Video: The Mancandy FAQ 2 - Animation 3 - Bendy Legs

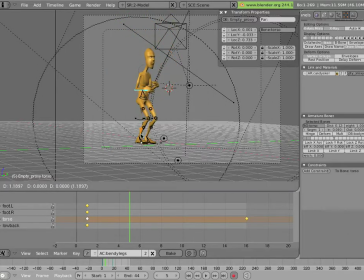before he goes up, maybe in the 5th frame, I'll have him go down for an anticipation, and right before he reaches the peak, or the end rather, I'll have him actually just be a little bit higher here,
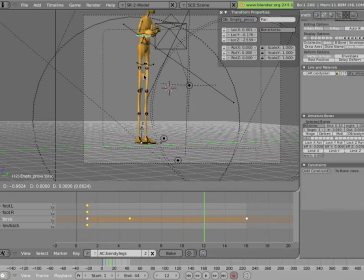maybe on this frame, to have a little bit of a accent on that. So if you play it back, okay, that looks reasonable, right? If I didn't have these two poses,
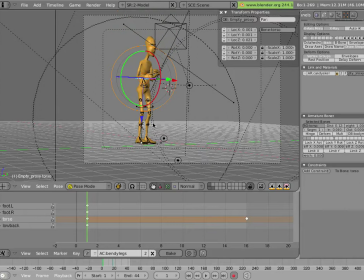it would look like that, which really doesn't look that good. But I'll just undo that, and that looks much better, actually. So having anticipation, having accents on your motion, so you can have anticipation and overshoot, basically,
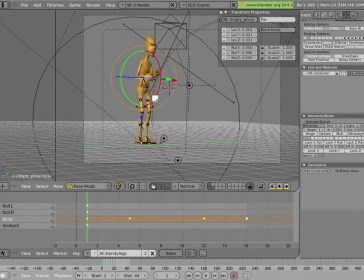can really help your actions look a lot less computery and a lot nicer. And normally that kind of thing you can do when you're planning out your animation in the thumbnailing phase,
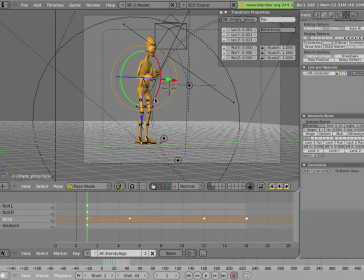or you can add that in after you've animated the basic keyframes and key poses, and then go through and sort of tweak that way. In this case, I'm just kind of working in this way. I have a kind of an organic way of working, so I don't always plan things out too meticulously,
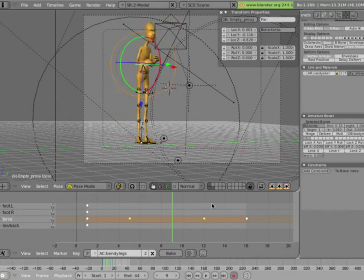but I just kind of want to get the torso doing sort of the right thing here, because we're going to focus on using the legs to tweak how this looks. So this looks okay, ignoring the fact that his upper body is not being animated at all and his feet are staying glued to the ground.
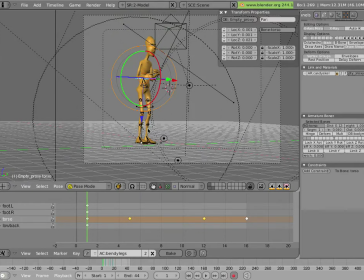But what we're kind of try to use is to use these little
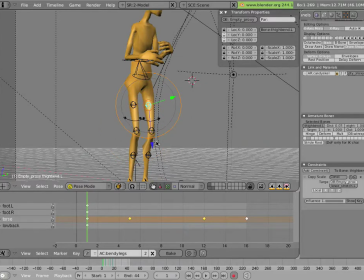stretchy and bendy bones here to kind of accentuate this motion. So one thing that'd be kind of cool is if, as he's going up,
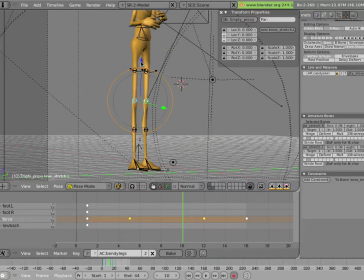these two balls, that his basically his knees don't catch up with his body quite as quickly. So the motion is being pulled from the torso and is not quite transferring down to the knees at speed.
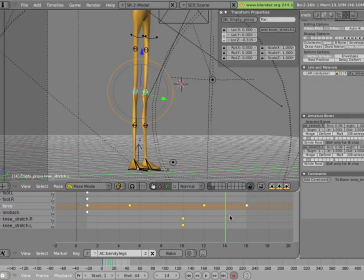And after he reaches this peak position, and his torso is actually going down.
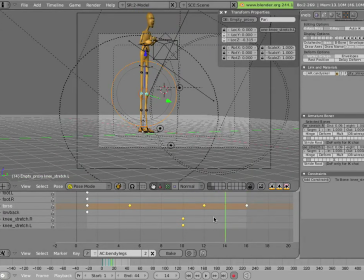Uh-oh. Somehow I. So the idea is the torso should be higher in this. Oh, my mouse is acting up a little bit. Okay, so now we have that. Let's play it back again.
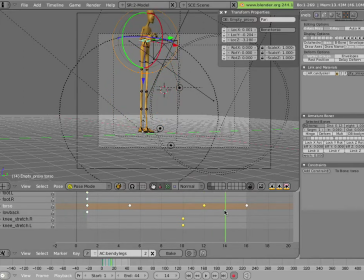Yeah, so as his torso is going down a little bit, then we'll shoot the knees up a little bit too much, and then maybe a frame after this, recover them here.
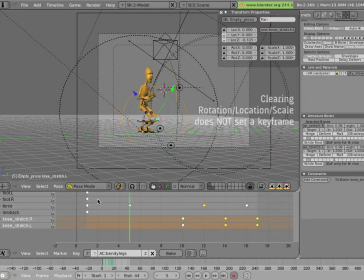So now let's play that back. And you notice there's a little soft bounce to that the knees, and it's kind of making this a little bit more lively. We can make this even more lively by actually having the legs bend here in this top position.
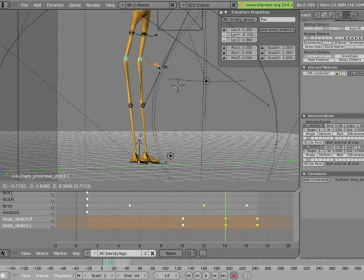So we'll move these back, breaking the joints the wrong way, like so. And
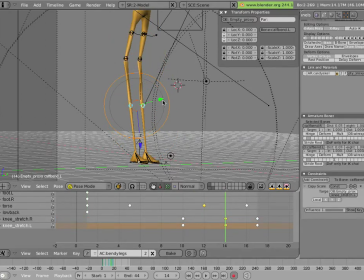now we have to smooth that out so it's not such an ugly pose by changing his legs into little bowed arcs here. So we'll move these back.
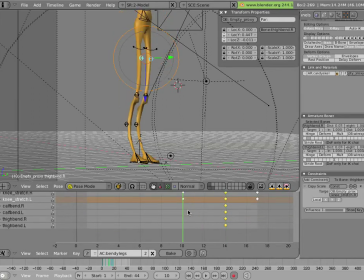And we don't want it to be arced all the time. So here, we'll just clear those.